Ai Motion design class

Everything from this point forward in this action will have an overshoot. Got it? Let's actually expand it upon a little bit further, right? We want to introduce the Pogo logo here, right? And we want to also transition into the graphical side of things, because that's Ocus's talking head. If there is no transition, it might come across as a little jarring. So why not we add like a very simple circle grow animation that fills the screen with white. But you'll notice one thing, guys. Again, this is where the smaller decisions make your animation better, right? Way before I flash the white color, I flash all of the colors that Pogo is associated with, right? So way before you're looking at the logo, you already know. Subconsciously, it's in your head. You already know we are talking about Pogo, right? So all of these small decisions, again, it is all invisible. You guys would not recognize that doing all of these things is going to elevate your animation so much, but it's such a small thing that the viewer doesn't even recognize is happening to them. Again, it's an invisible job of manipulating the person and keeping them engaged, right? So doing all of these, implying all of these small techniques is going to elevate your design and animation a lot more. It's a small decision that changes a lot. Cool. So again, we show up the colors of Pogo way before the Pogo logo is on screen.
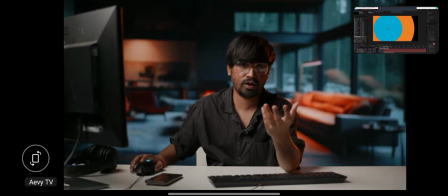5:27 So you subconsciously already know we are talking about Pogo, but the Pogo logo is not on screen, right? Let me actually show you guys when the logo comes in on screen. As I said, everything is in this animation is gonna have a little bit of overshoot. Everything is so playful and energetic that nothing is gonna just stop. Things are gonna push, things are gonna have some bounce effects, and that's what we're gonna do, right? And I'll play this again and I'm gonna point out something and you won't be able to ignore it once I start pointing it out.
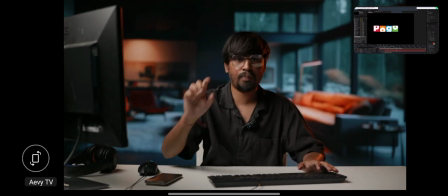5:59 Look at the Pogo animation, right? Think of the blocks.
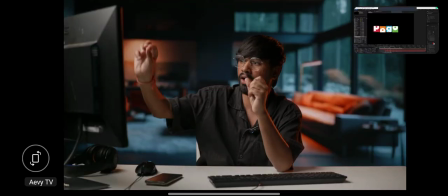6:02 We have already decided that all of the balls that we'll be animating and all of the circular objects that will be bouncing around that we are animating will have energy.
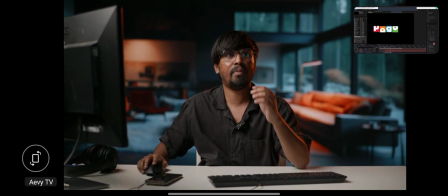6:10 But the solid blocks, you would not assume will have that, right? But again, what we are trying to do is to add character to everything that we are working on, right? We want to make everything feel energetic and playful. So nothing is going to stop on a time, yes, but why restrict that to only the object inside the box?
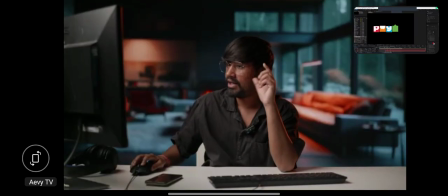6:30 Why not the box itself? So you'll notice that the dot pushes the box below and then it settles again.
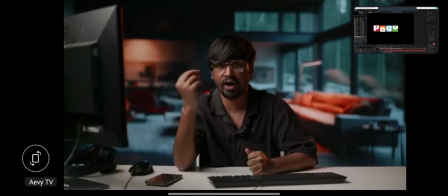6:37 So it almost feels like the ball has so much energy that the box is also being pushed, right?
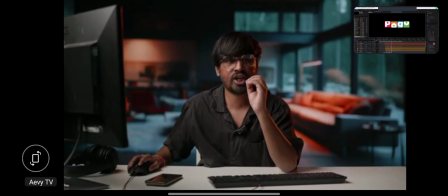6:44 Again, we do all of this just to show that every single element in this animation has energy.
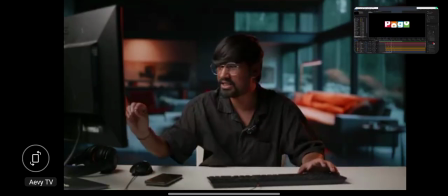6:50 And I'm going to show you guys how doing this was extremely simple. Let me actually just show you guys the green dot. Let's talk about this, right? This is animated. What we did at first is animate it all together.
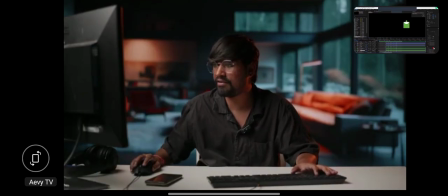7:06 This is doable. You'll notice that everything has like this small overshoot. It also settles down. It has like a large amount of time to settle down, so it shows that okay, it's losing energy, right? But it also does not feel that wavy and that energetic that it was feeling earlier.
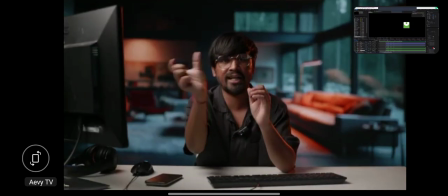7:23 So what we're going to do is we're going to delay the frames a little bit, and by delaying the frames,
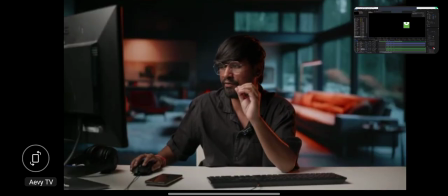7:28 what is going to happen is it's going to make it feel like a second animation is happening,
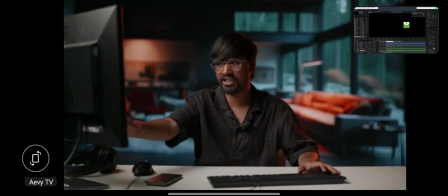7:32 when in fact is not. We just literally move the frames by one,
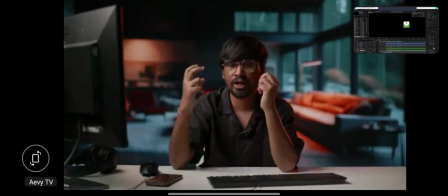7:38 and it actually makes it feel like that the ball is actually controlling the entire box, including the O section as well, and it's pushing it further.
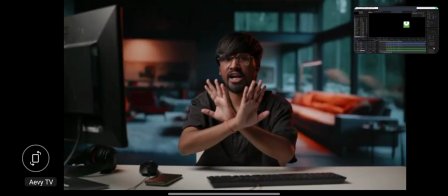7:46 We have done nothing except move the frame by one.
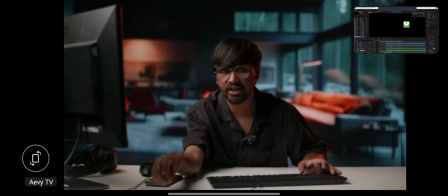7:49 Again, a small simple decision lead to adding so much character to your animation. Everything should be done with nothing should be random, right? Let me show you guys the entire animation again. Again, all we have done is animated it all at once and then separated it by one frame, right?
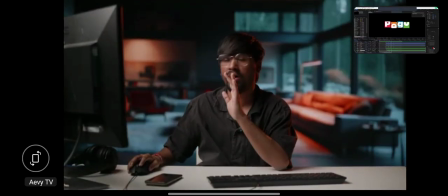8:07 That includes all of the boxes as well. You'll notice that there is a wavy motion going on.